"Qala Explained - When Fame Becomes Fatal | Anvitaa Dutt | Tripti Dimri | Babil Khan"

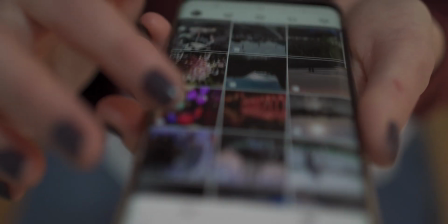We live in a world of validation. Social media has completely taken over our lives and fame has become way more accessible than ever.
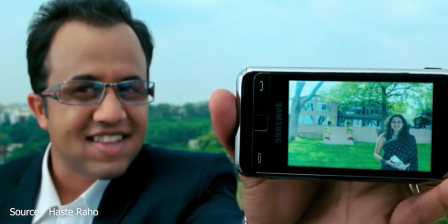Nobody cares about how much money you have in the bank because attention is the new digital currency.
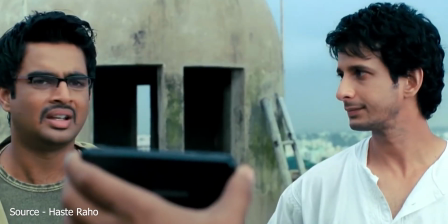The more you earn, the more wealthy you become. Wealth is now equal to popularity.
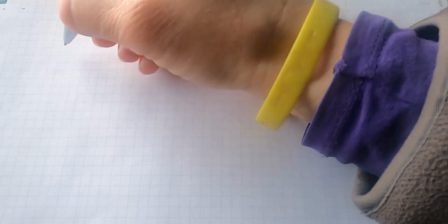Likes, comments, shares, selfies, super chats, live streams, shoutouts, subscribers, followers and ratings.
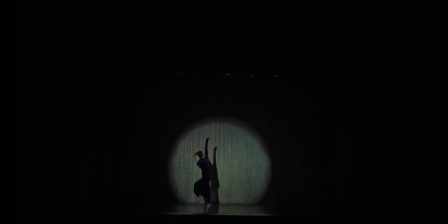These are the modern synonyms of popularity. But if we try to define popularity in just one word, spotlight would be the most appropriate choice.
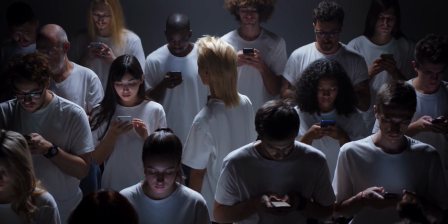The word might sound archaic now, but it sure hasn't lost its relevance. Spotlight is what we crave or are made to crave from the day we are born.
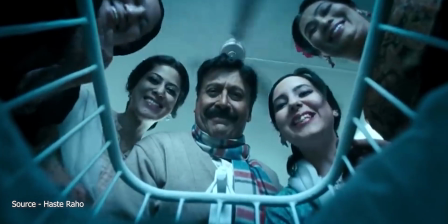Be it getting the best grades in school, securing a top rank in competitive exams, or landing a top job with a very handsome salary package.
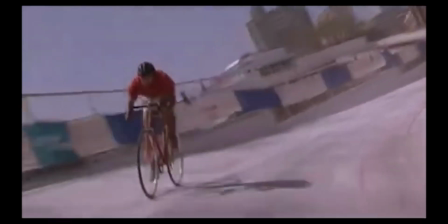We are always told to be the best and leave behind the rest. There's no harm in improving yourself or doing better in your life.
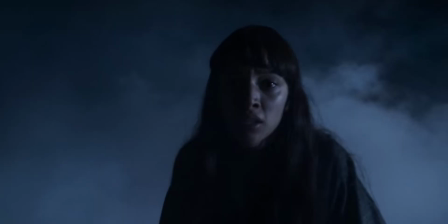What does become harmful is when we are forced to run behind the spotlight even without our choice.
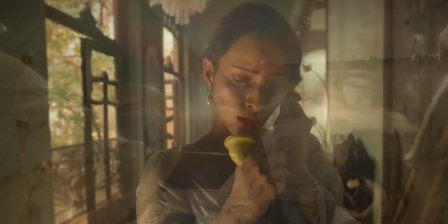We are pushed to alter our own plans for life and sacrifice our own choices to follow a direction of the spotlight which will grant us fame.
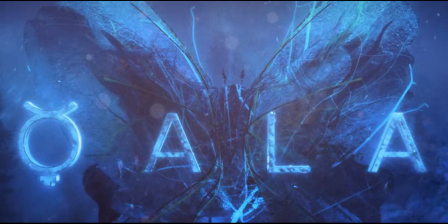Written and directed by Anvita Dutt, Kala, which is streaming on Netflix, is a hauntingly meditative approach to narrating the story of the spotlight.
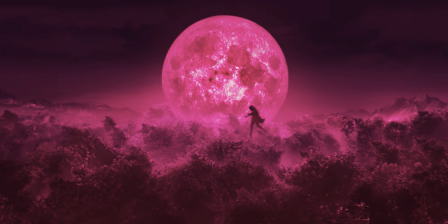Just like how we noticed a highly creative use of color on Bulbul.
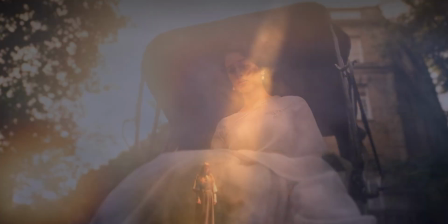This time, the makers of Kala play with the direction of light by also primarily using a dual-tone color palette.
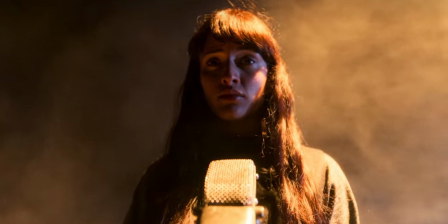I was honestly at loss for words after watching the film, but in this video,
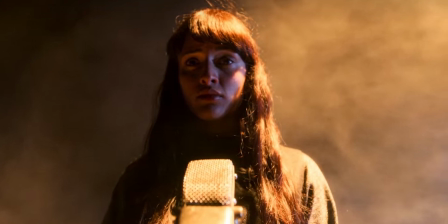I will try my best to explain how the use of Spotlight acts like a metaphorical narrator of this story of Kala.
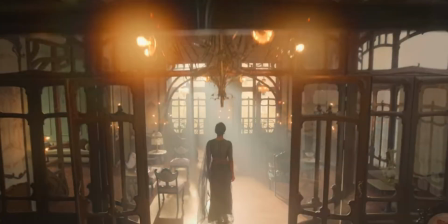The film opens with a fast-paced tracking shot of the protagonist walking towards the balcony,
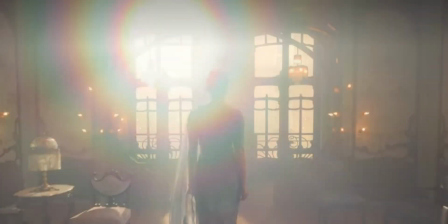and from the first shot onwards, we are introduced to a harsh flare of light pointing towards the character.
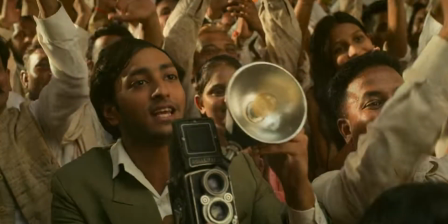We cut to a photographer who is trying hard to capture a glimpse of this personality who is waving at her fans.
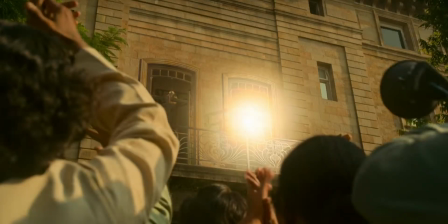But notice how in this shot the character is made to hide behind that same harsh flare of light.
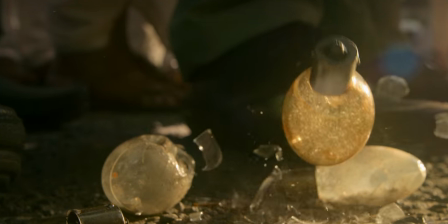While photographers continue to change their camera flash, which also gives us an idea of the period in which the story takes place,
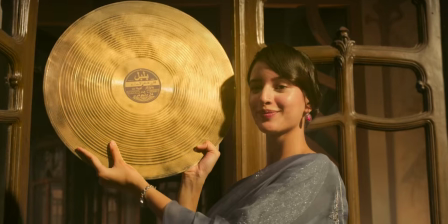the source of the light flare as a reflection of a trophy is revealed. This depicts how the reason behind this fame is the trophy.
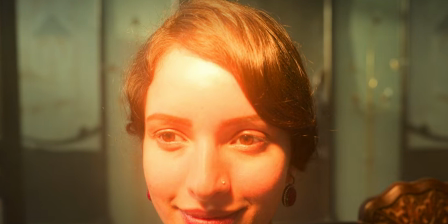We then cut to a close-up of the protagonist with the sound of the camera clicking. And notice how the warm light of the camera flash is covering the face of our protagonist.
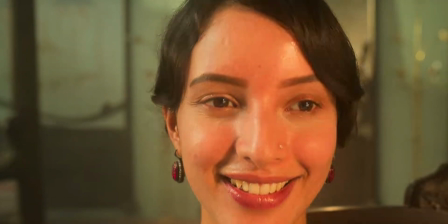The warm nature of the flashlight represents the warmth of love that she has received for her achievement.
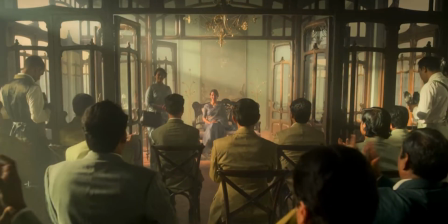As the camera flashes continue to galore and fill up the room, the wide shot also introduces us to the atmosphere of this world around the protagonist.
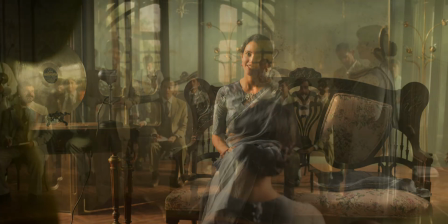A world that seems devoid of darkness from all sides. When a journalist asks how she is feeling, she replies
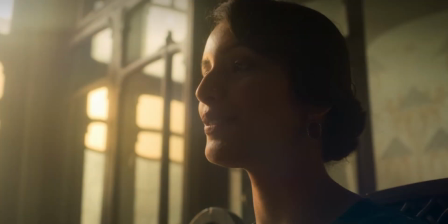You will notice that while she gives this answer, the camera is now shooting the left part of her face that's covered in shadow with a low angle.
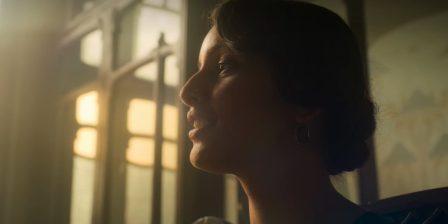I think this probably is a hint to the audience that there is a darker side to this question.
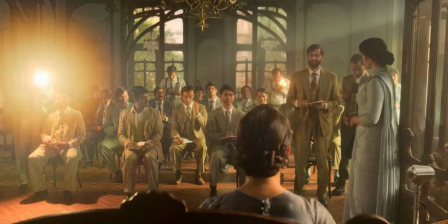She snaps back with the next question followed by the sound of a camera flash. While she is able to answer a few more questions, there's one question that troubles her the most.
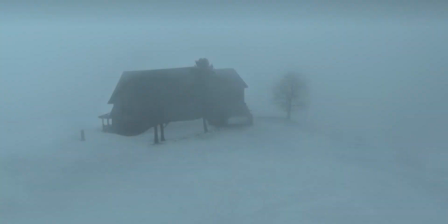That question takes the audience to a flashback where, inside a house,
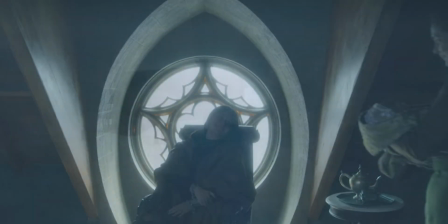surrounded by a snowy landscape and a strong blizzard, we meet a mother who is waiting to see her two newborn babies.
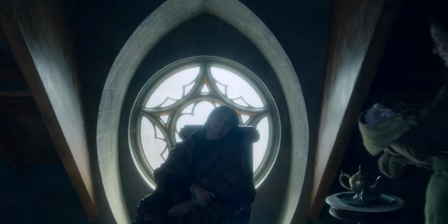This is where the use of color tones and light will be established for the entire film. Firstly, the mother meets her daughter.
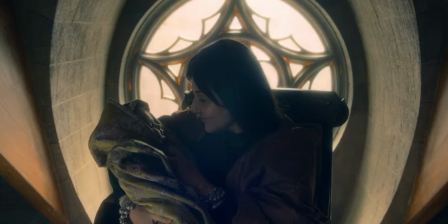The inclusion of a bright color tone behind her, which looks like a mix of orange and yellow, portrays how happy she is.
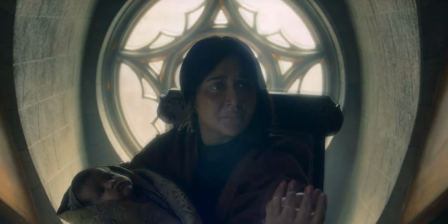But as soon as she is informed about how her son died in utero, notice how the color tone slowly loses all its warmth.
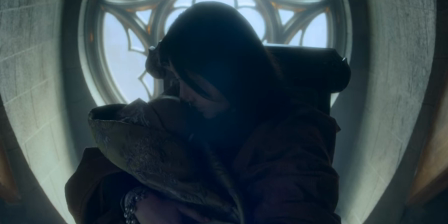The light behind her begins to fade and we see a cold dark blue tone occupying the ambience of the scene.
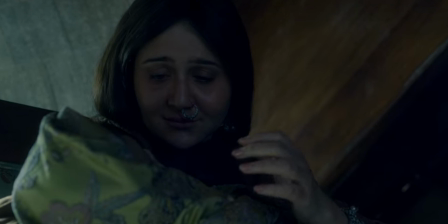While she feels grateful and caresses her daughter Kala,
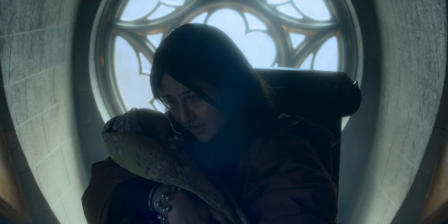the mother is informed about how her son was a weaker child and found it difficult to survive because of being deprived of nutrition by the stronger child,
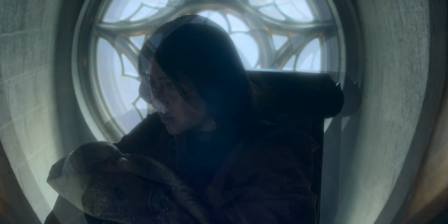the daughter.
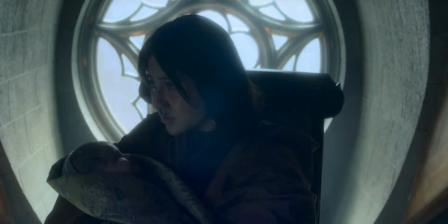We immediately notice a sudden change in the behavior of the mother, and the cool dark blue tone conveys the same feeling of emotional frost and cold behavior of the mother towards her daughter.
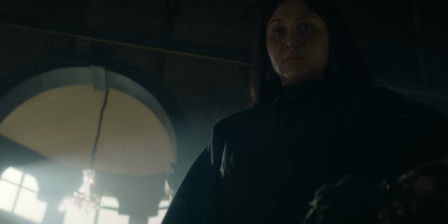Once again, the light comes into play at this moment when Kala's mother is still angry for not having a son.
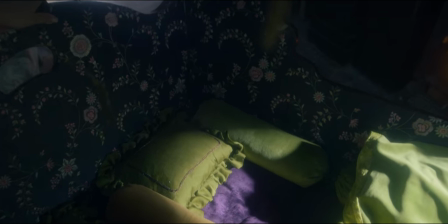The way light falls on the empty side of the cradle and not on Kala corroborates the disappointment of not having a true male heir.
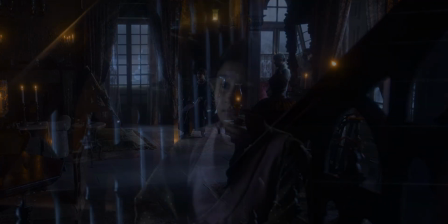The disappointment continues to surround the world of Kala and her mother. It stays cold, but Kala remains unaware of this coldness.
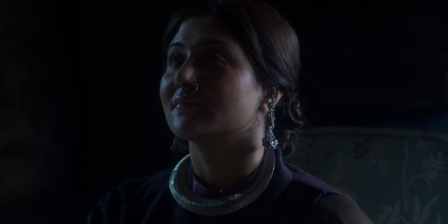She looks up to her mother and aspires to be like her someday. Or does she?
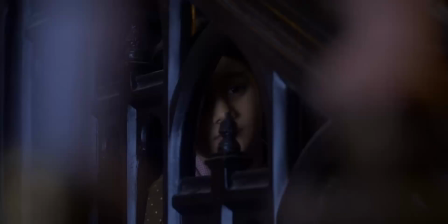Well, we don't know yet. But her mother is determined to pass on her musical heritage to Kala, by hook or by crook.
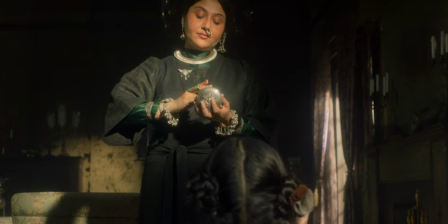In this scene, when she throws the responsibility of adopting the family legacy on Kala, we notice how the spotlight falls directly on her.
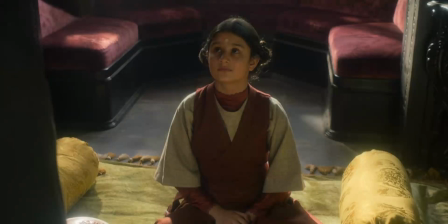In the case of Kala, the light is falling around her, but not directly putting her in focus.
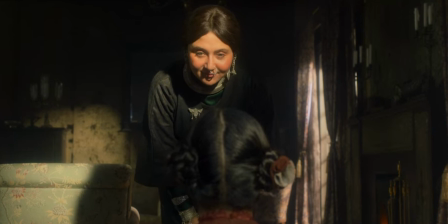This explains how she is not considered worthy of becoming the rightful heir,
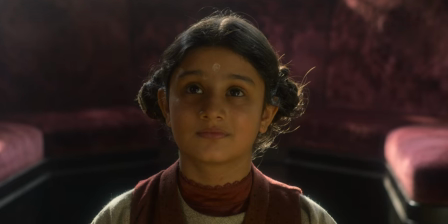and how she has to put more effort because of her gender to deserve the honor of being known as a musical maestro.
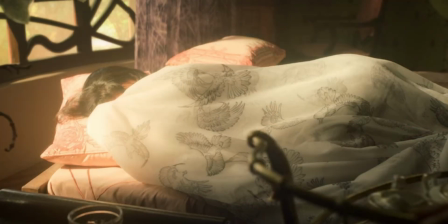We cut back to the present where, unlike in the past, the spotlight is owned by Kala, even when she is in bed.
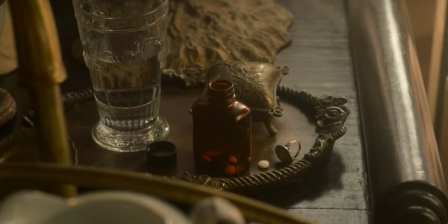But despite that ownership, she doesn't seem to be resting in peace.
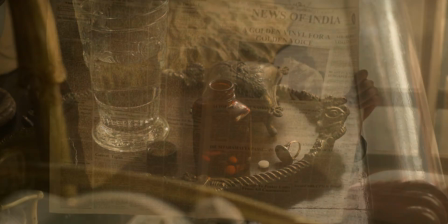We might think that after winning such a prestigious award, her mother must have considered her being a deserving achiever.
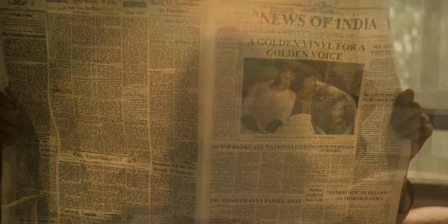But apparently, that's not the case. As I said, Spotlight is the narrator of this story.
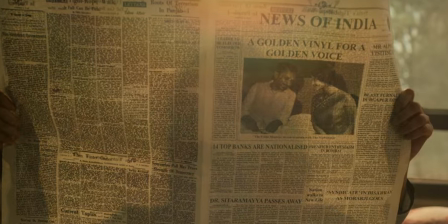And just when Kala is informed about not receiving a call from her mother to congratulate her, the spotlight starts dimming.
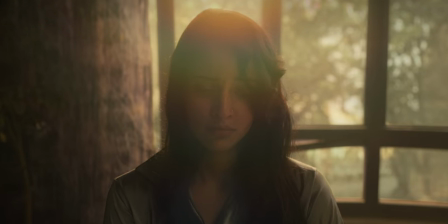And now we begin to realize that our protagonist cares for her mother's approval rather than the approval of her audience.
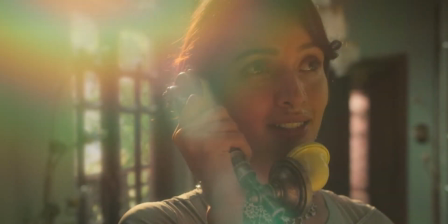When she tries to connect with her on call, the protagonist is once again put under the spotlight of her achievement. This also reflects her expectation of her mother being finally proud of her singing abilities.
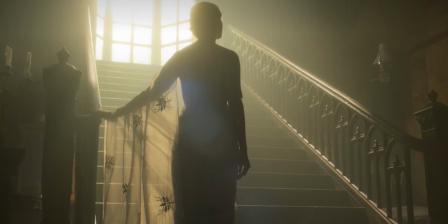But in this next shot, we notice how the spotlight is far from her reach and is now creating a silhouette.
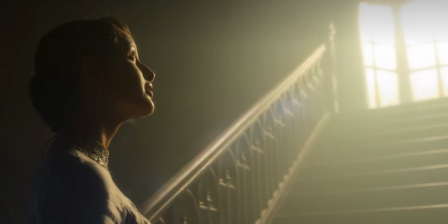This is a stark difference from the previous shot where the spotlight is behind her.
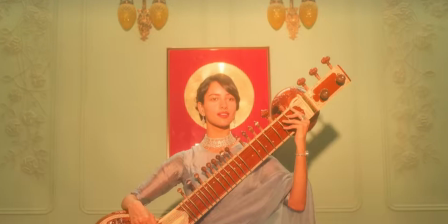Let's hold that thought and move ahead to the next scene when Kala is being captured by the camera flash to highlight her achievement.
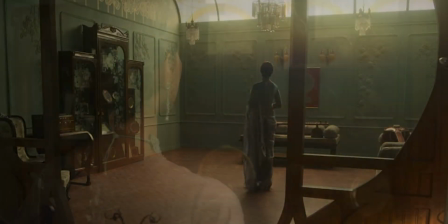Once the reporter and her secretary leaves the room, she takes a gander at all her trophies.
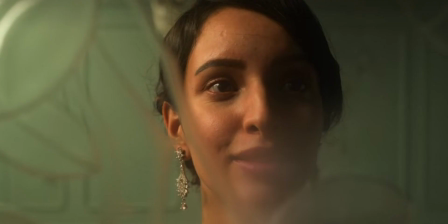And now something happens which takes her breath away.
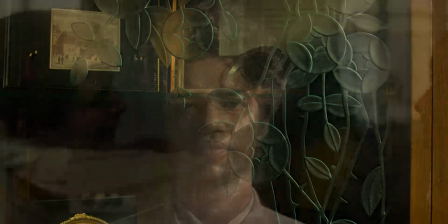This is a haunting reminder from someone who claims to be the rightful owner of the spotlight instead of Kala.
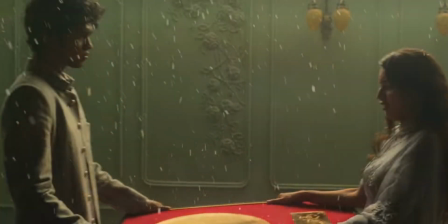But unlike the warm surroundings,
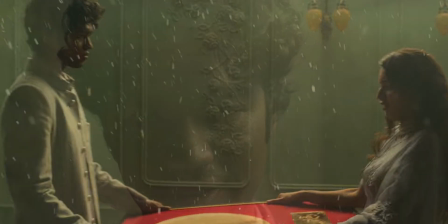this harbinger of fear arrives with a chilling reminder that the golden vinyl belongs to him and not Kala.
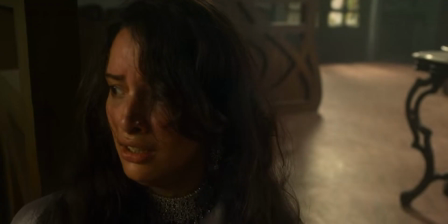Though this reminder turns out to be momentary, it leaves our protagonist shaken to the core.
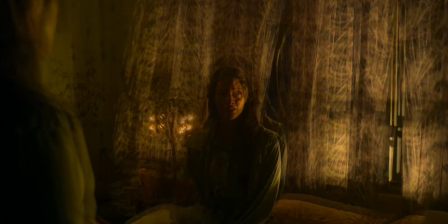She consults with the doctor and tells him how she has been fighting with noise in her head and experiencing fear in her heart.
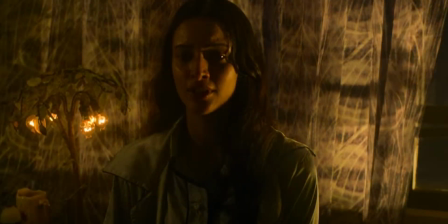It's like she has been waiting for something to happen and it has happened.
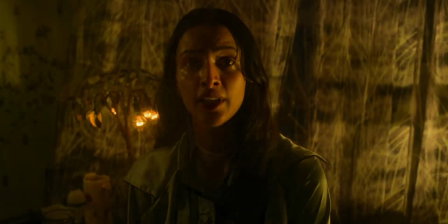As soon as the doctor advises her to have some warm milk to sleep better, we get to know from her secretary that she doesn't drink milk.
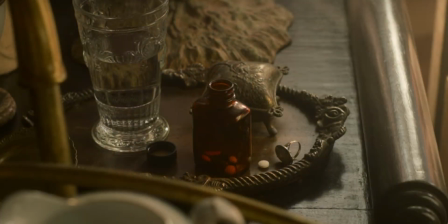She just wants those pills that will help her to sleep better.
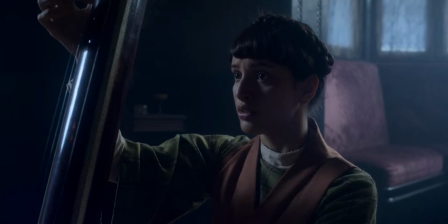A J-cut takes us back in time to when Kala could not get the basics right while practicing for a performance the next day.
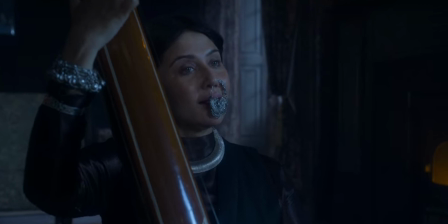It seems she's still facing the cold nature of her mother that gets depicted by the muted cool color tone.
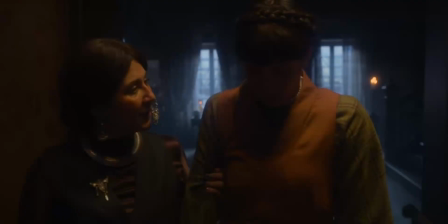We quickly realize that even after such a long time, Kala has not been able to receive a pat of appreciation from her mother.
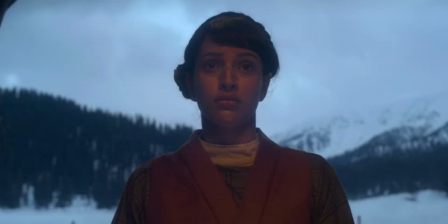And as time went by, the cold nature of her mother seems to have become more dominant.
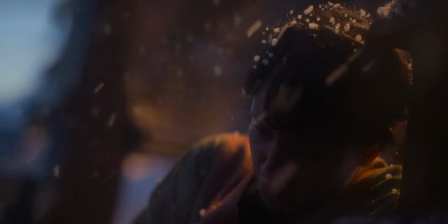That's the reason why she punishes her daughter for being incompetent by making her stand outside in the snow.
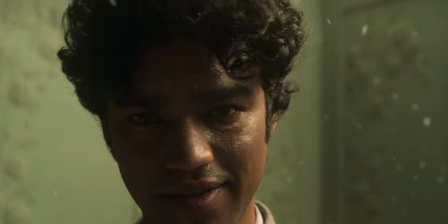This is the first hint of the reason behind the usage of snow previously. The snow is a reminder of that punishment. While Kala anxiously prepares for her first performance on stage,
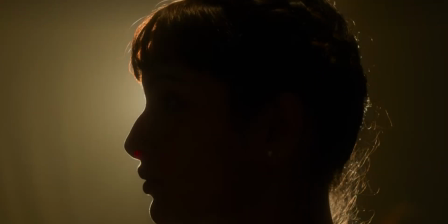there is a direct attack with exposition to inform both the characters and the audience about a new singer who will perform after Kala, Jagat Bhatwal,
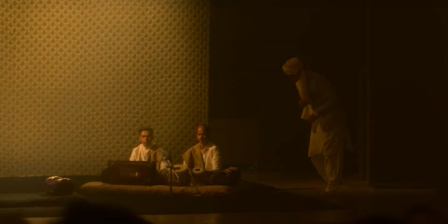a poor orphan who, unlike Kala, has learned his music under the roof of a Gurdwara.
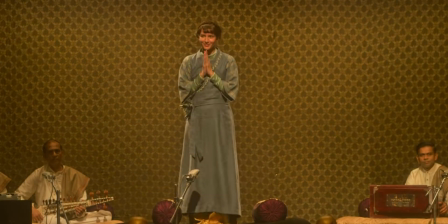Kala's performance touches everyone's heart, except for her mother.